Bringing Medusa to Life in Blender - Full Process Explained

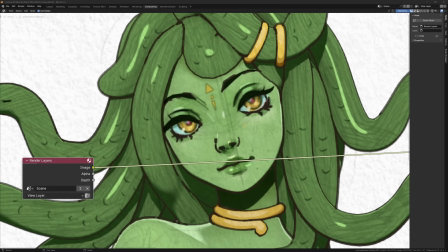However, it still looks a bit fake because of how sharp the grease pencil outlines are. We can fix this with a little bit of compositing. The first thing I'm going to do is sharpen the lines with the filter node set to box sharpen.
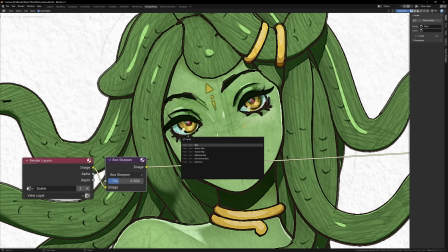After this, we can add a blur node and set this to 2 or 3 pixels. Now all of our grease pencil outlines should blend with the main image a bit nicer. If the image is too blurry at this stage, you can add another sharpen node after the blur to bring back some details.
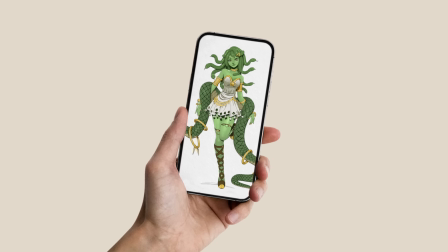This is a subtle thing, and when viewing the full image on your phone, you probably won't be able to see it, but I like being able to zoom in to all of my final renders and keep the 2D illusion.
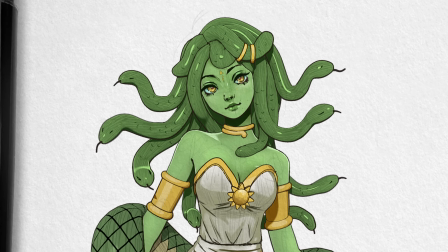If the grease pencil lines were super sharp, it would definitely give away the fact that it's not a drawing. And with that, the final model is done.
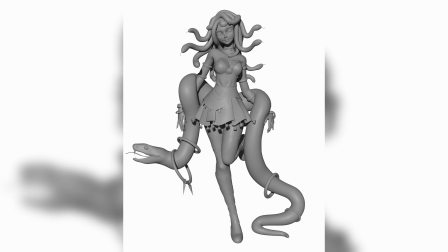So let's recap. We started off with the rough model, then retopologized everything to make it nice and ready for texturing,
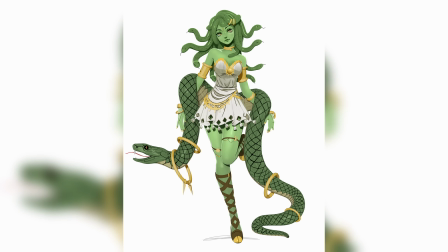then painted all of the textures in Substance Painter, created the materials in Blender, gave it some outlines,
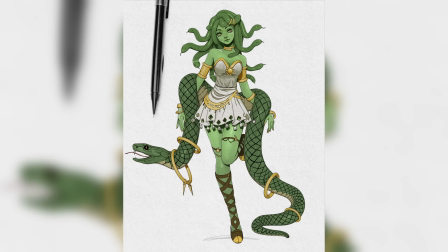and finally just overlaid the paper texture on it to really finish it. This whole model took me about 25 hours or so over the course of a couple of weeks.
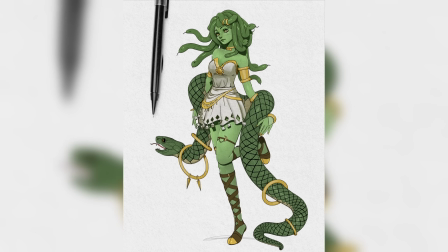With something like this, you shouldn't rush it. I always do a small bit, then come back to it later or even the next day, and this will allow you to see it from a fresh perspective.
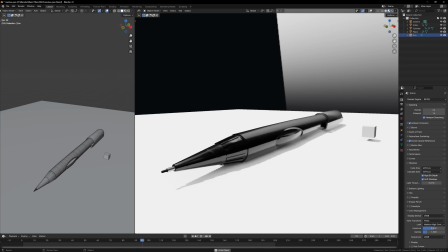I may have gone a little bit overboard and also made the pen in 3D and created a physics simulation of it falling and being pushed away by one of the snakes,
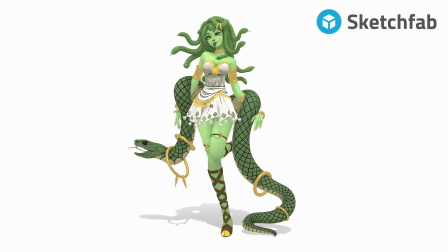but that was just a fun thing that I thought would be cool. I also uploaded the model to Sketchfab if you want to have a closer look at it.
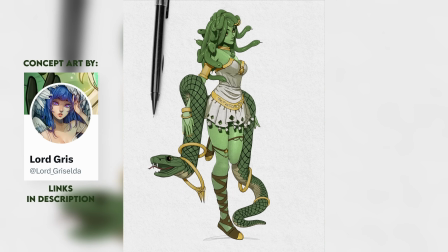Anyway, if you want to create your own female characters, go and check out my female base mesh, the link's in the description.
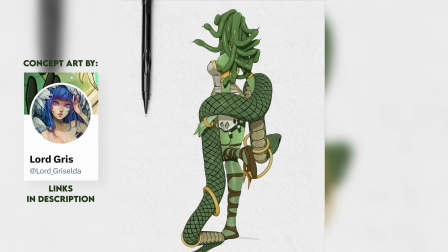But I hope you enjoyed the video, and thanks for watching.